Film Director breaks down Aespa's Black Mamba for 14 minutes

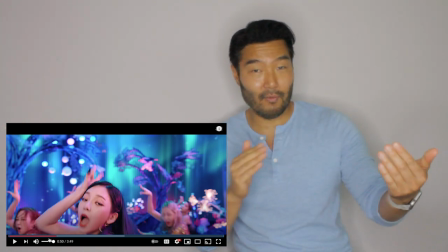241s
What is not done very much in these kind of music videos, they don't really kind of work around the stage like this but this one they did which is really cool I
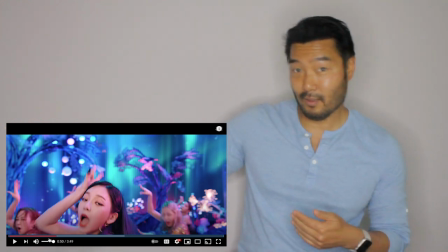248s
think it really accent the choreography well because they stuck their leg out they kind of showed that then they went back
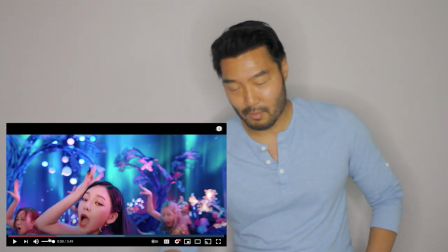253s
the other way it looks like they're kind of doing a snake thing with the choreography which is the black mama check it out again this is what makes this
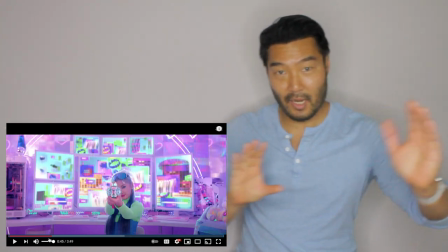261s
video a little bit unique is they just the work of the camera around the stage from this you know horizontal space instead of just
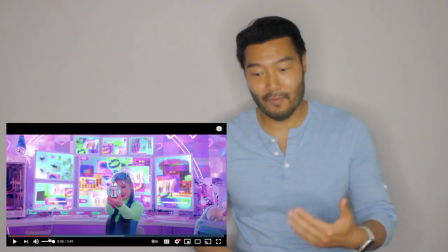268s
going in and out I love it so good
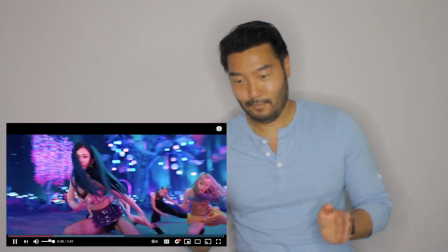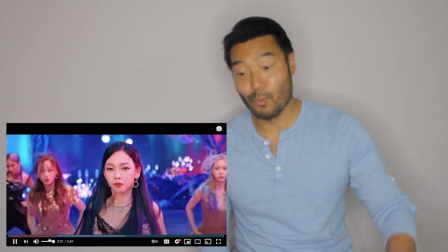276s
Great. I wish more videos would do that.
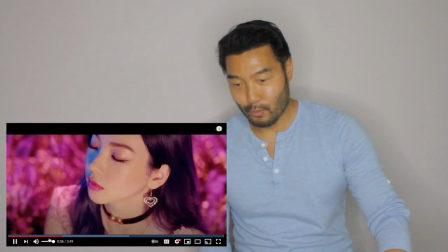281s
Man, they're really sharp.
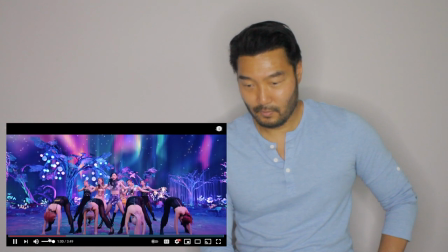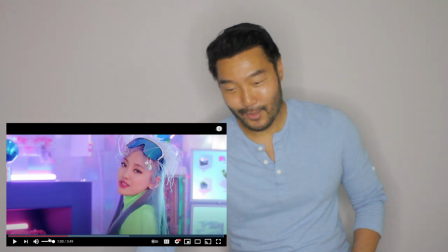289s
Love this editing, man. Holy cow. Yeah, just when they say that, hey, everything changes up.
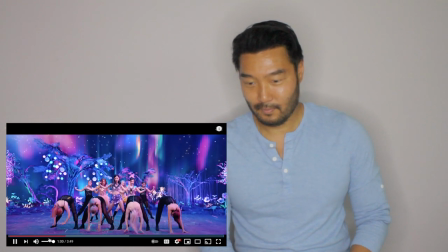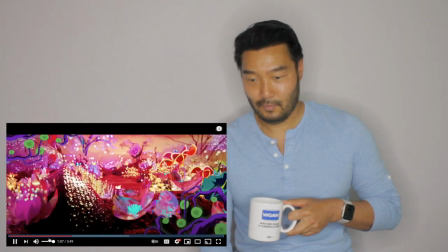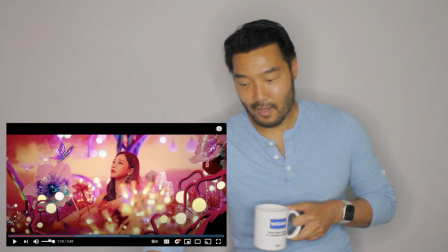308s
Did you guys notice kind of the god shot here?
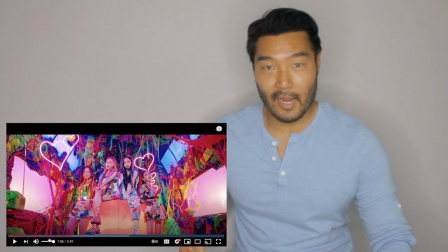312s
So again, if you're first time watching my videos, so the god angle or the hero angle is where you're down low and you point up at somebody.
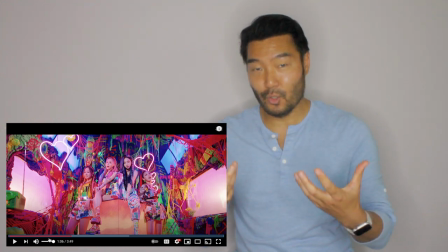318s
What that makes is it makes someone look bigger than you, and so you do that to show kind of power.
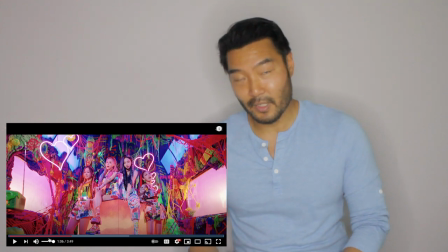325s
In music videos, they don't really necessarily do it for that reason.
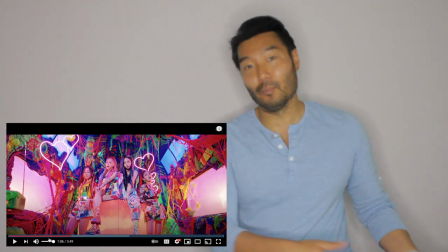328s
They just kind of do it as a textural difference But if you do film or TV, the gotcha is to show someone who's very powerful
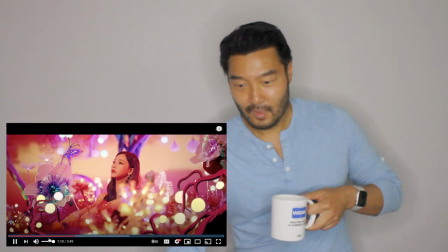338s
There's a snake Man, these are so good.
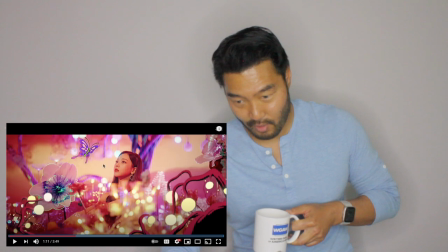342s
So what they're doing is just layers of effects So you have in the background here you have probably it's a green screen, which looks great She's there in the foreground. They're just using these layers of things superimposed on top of her It creates what we talk a lot about, which is depth.
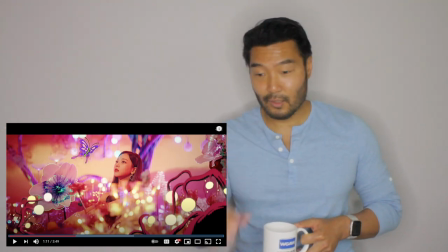356s
And you want to create depth ocularly in your visual field. It adds so much to something when you can create depth. Good job.
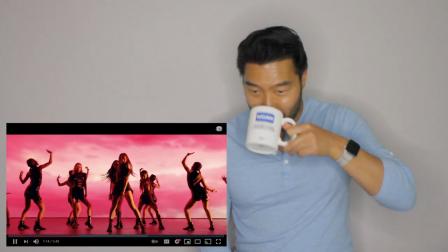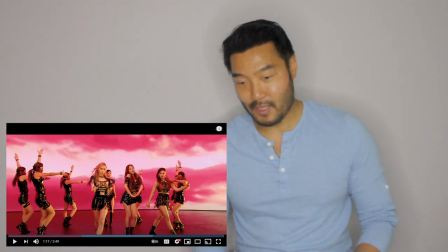370s
Good use of just throwing in some really close-ups again. Great. Because I think this is their first song.
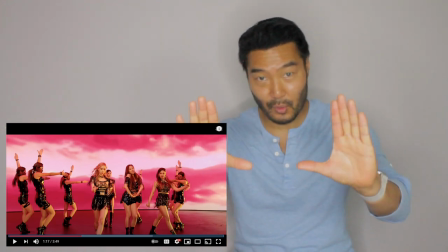375s
So if you really want to introduce a band, you really want to show a few close-ups of their face. So you can really try to connect with them as an audience.
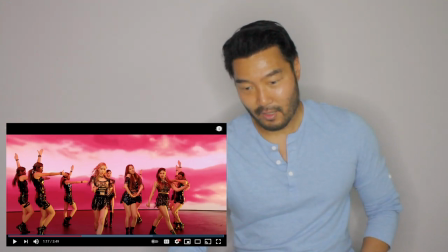382s
Good job. This background looks really good, too.
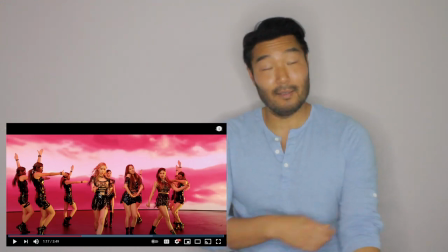384s
And here what we talked about before is high contrast We talked about this a lot actually the background is colored in the wearing black So again,
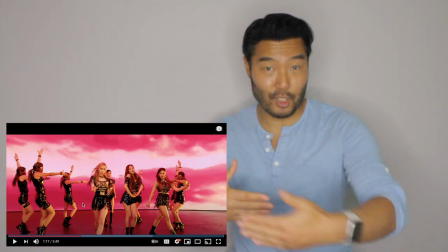391s
they stand out what you want to create a separation which creates a depth. Good job
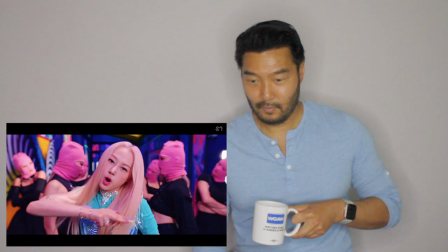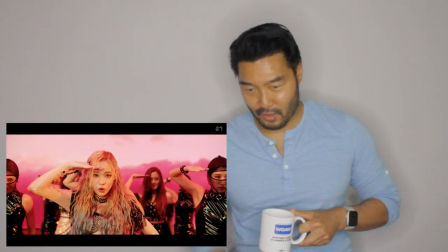405s
Think this is the girl's voice. I like
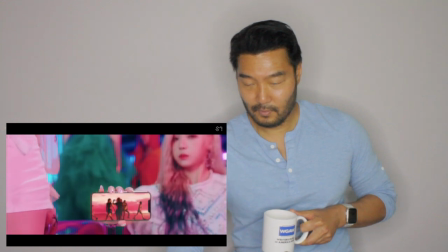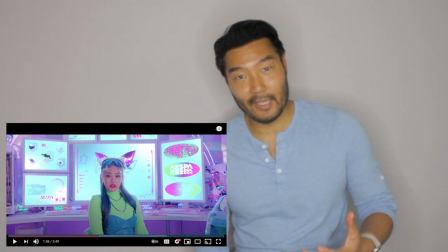415s
This pre-chorus is great. I love it. This is a very catchy song. I like it already
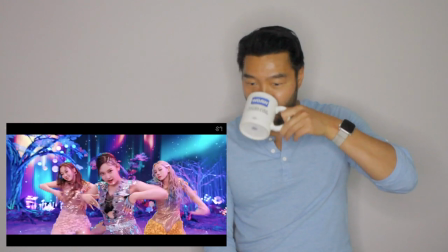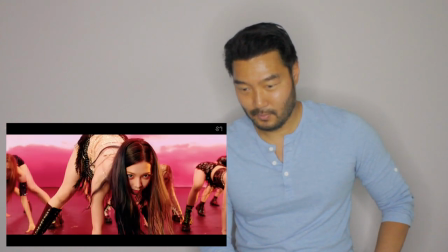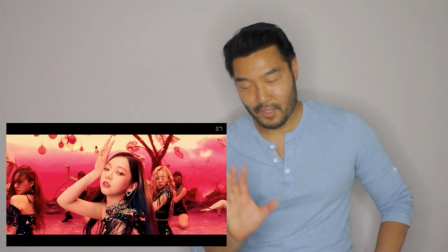432s
so in the chorus they do the same thing.
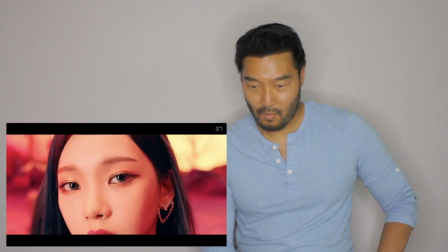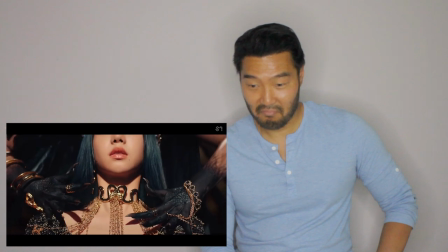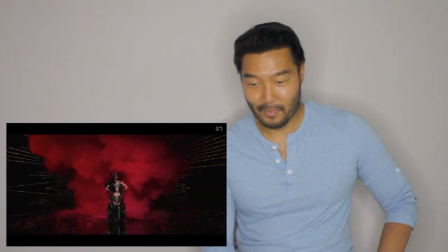444s
okay dream catcher.
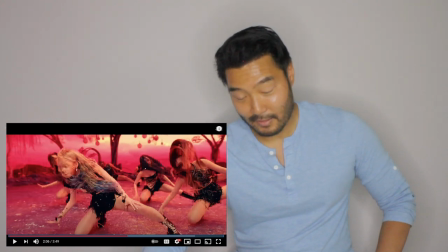449s
great editing. whoever did this editing is awesome because a lot of times that we see is you seem kind of wonky editing.
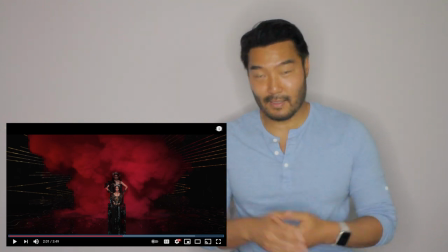458s
some kind of like changes where they do cut between two mid shots. this editing is great. it's right on the beat.
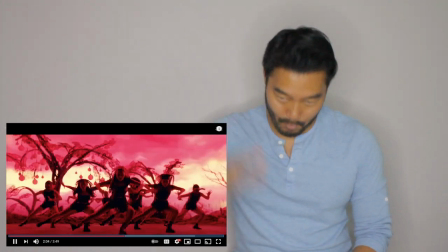465s
I love that. check it out. then they just drop. boom. and if you notice here that her head even goes out frame.
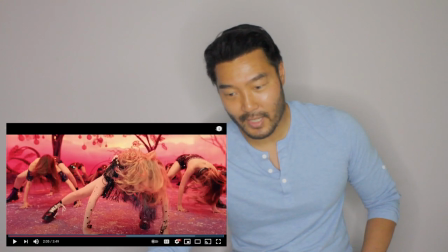473s
So good. So our head goes out of frame so we're expecting the drop.
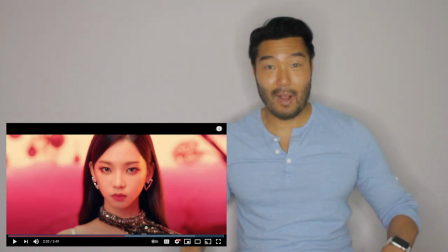480s
Right here and then she drops and then everyone drops down. Good directing and editing.
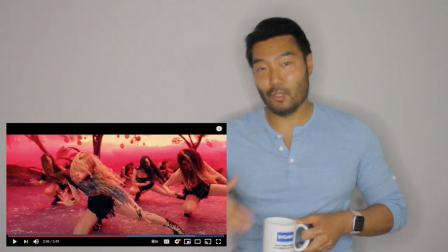488s
So what it does it creates anticipation.
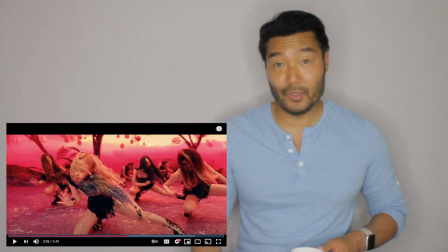490s
So what they're doing is David Fincher does this thing it's called a string of pearls and what he does is he likes handing off shots between shots.
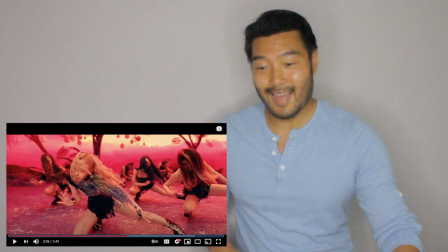497s
So one shot hands off to another shot. And that idea kind of creates this sort of flow into things.
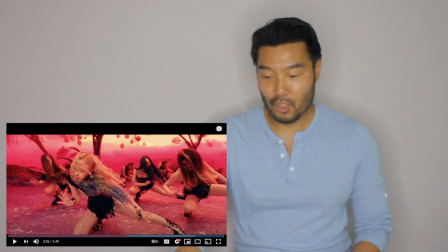504s
Good job.
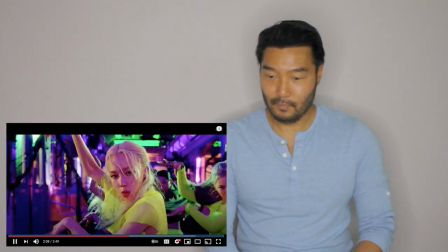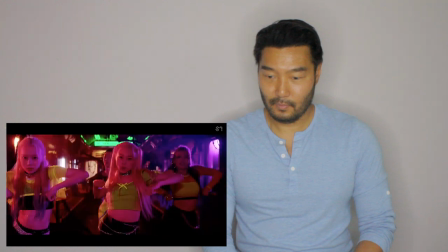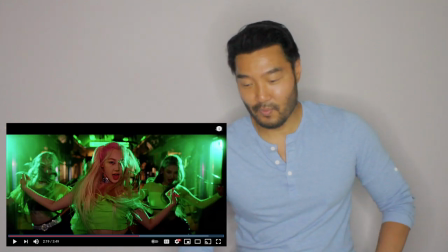519s
Do you guys see the high shutter speed? I've talked about shutter speed before. Some of you know I'm talking about can see that.
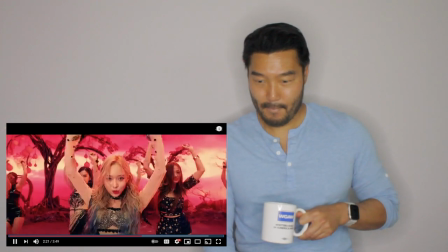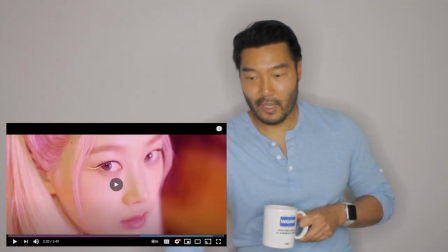531s
So you notice the textual differences between when everything's lit up like this and then everything's silhouetted.
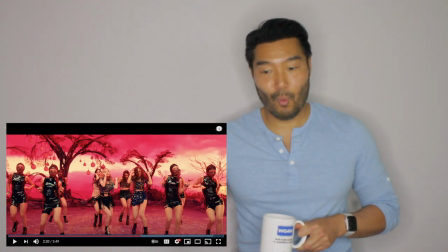536s
It's a good way to create extra texture in the same set. So in one way they're blasted with light and the next time there is no light and silhouettes.
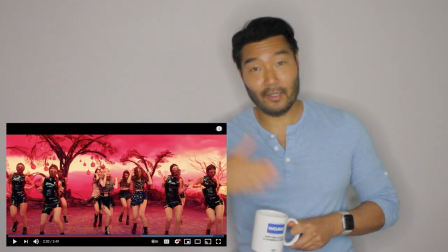544s
So you're creating, even though it's the same set, you're creating differences in texture. It almost feels different, like a different scene.
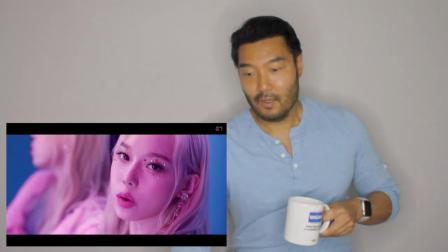554s
And then they change to the wide shot. So it's a good way to contrast. So you do a mid shot here.
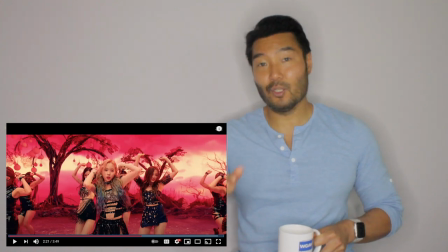564s
You push into a mid shot so it's lit up and then you go immediately to a wide shot where everything's silhouetted.
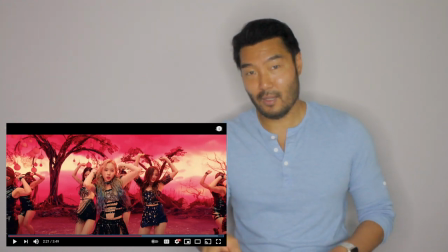570s
So instead of just going from this mid shot to a silhouette mid shot,
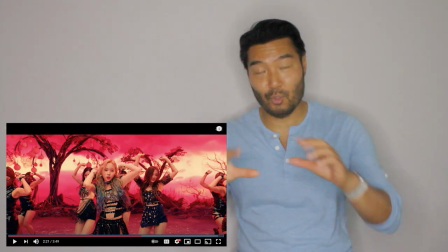574s
you go from a regular mid shot to silhouetted wide shots you create two textual differences one between the type
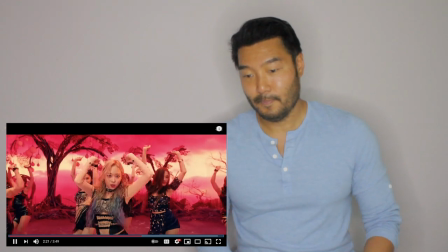581s
of shot it is and secondly with the way the light is good job like
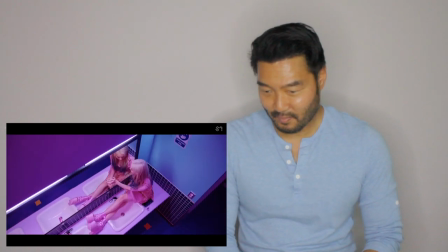591s
this girl's voice wait
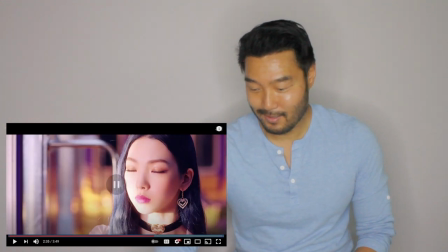597s
what's going on here so
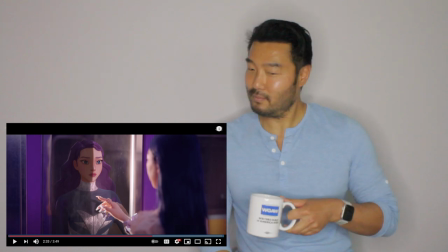604s
there's a is that her reflection or that someone else.
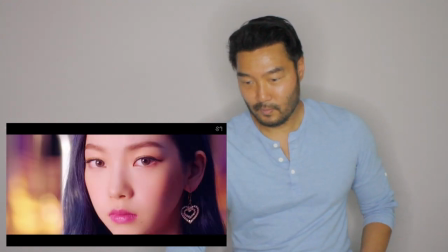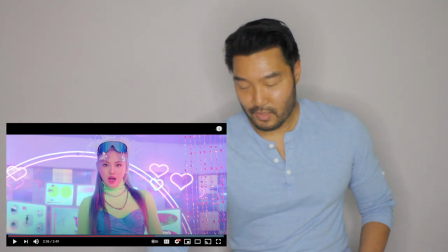617s
So let's go back.
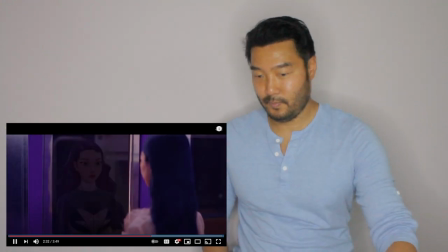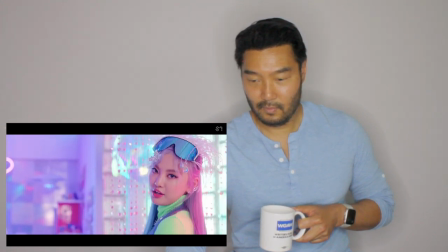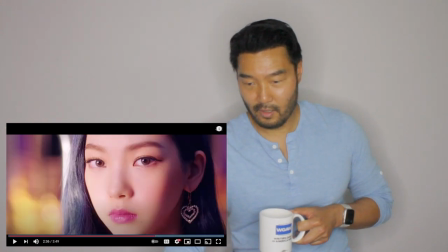632s
Good shot here. Check this out.
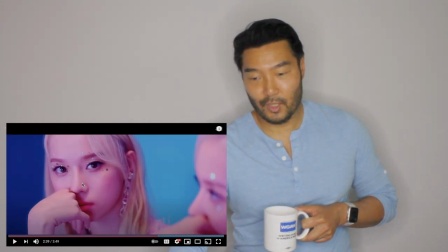637s
These shots here where you're looking at the reflection you're focusing on the reflection rather than person. Very cinematic. Great shot. And it's a close-up.
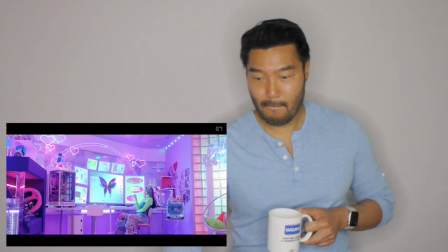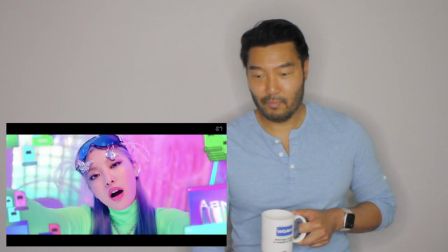651s
It's a good bridge.
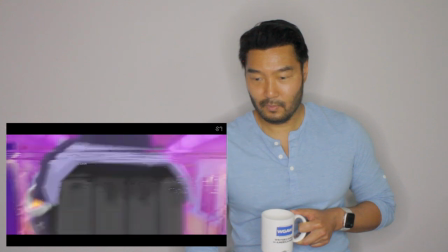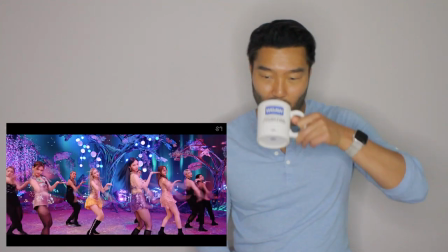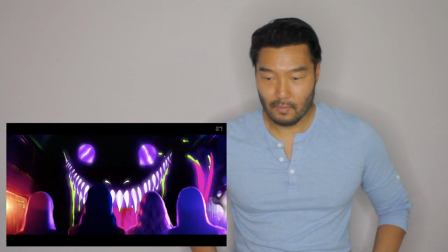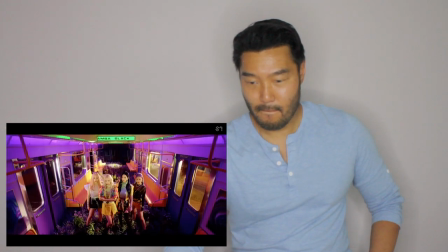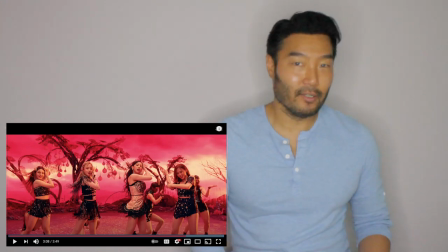676s
Here's my question. So they're adding a lot of like cartoon characters now. Are all the girls gonna be cartoon characters?
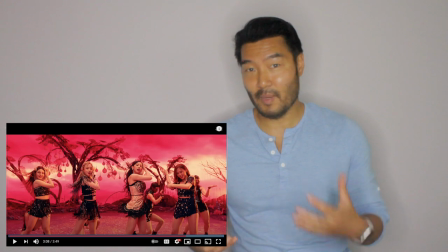683s
Is that representing them or is that... I'm not really sure. Here's one thing with directing.
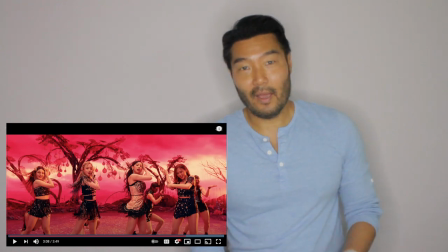689s
That if you are aspiring directors that you need to visually communicate what's going on.
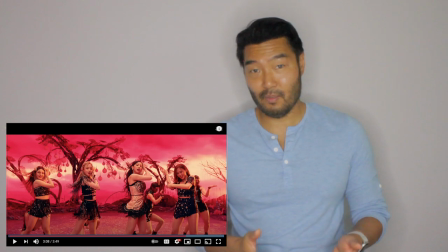694s
So they did a really good job in terms of upping the ante.
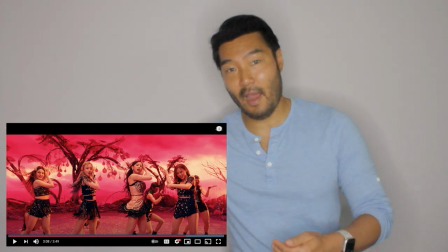698s
So you want to continue to create more and more tension, which is you keep on adding elements so you don't get tired or fatigued or bored.
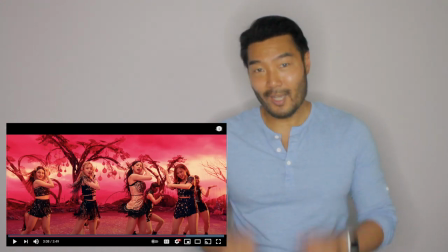706s
So they're doing a really good job of adding elements. One question though is, is why is there that cartoon character there all of a sudden?
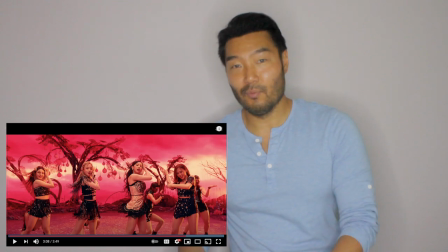713s
I feel like there wasn't a good visual explanation of what's going on. I'm sure you guys out there could explain it to me. I'm not really sure. But if you're a director, it's your job to visually communicate your story.
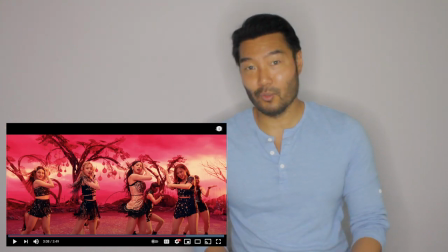725s
So I wish whoever this director was, they've done a great job so far. I wish that particular part there would have been some sort of communication why that happened instead of just being so sudden. And you're like, what's going on? Maybe he did or she did.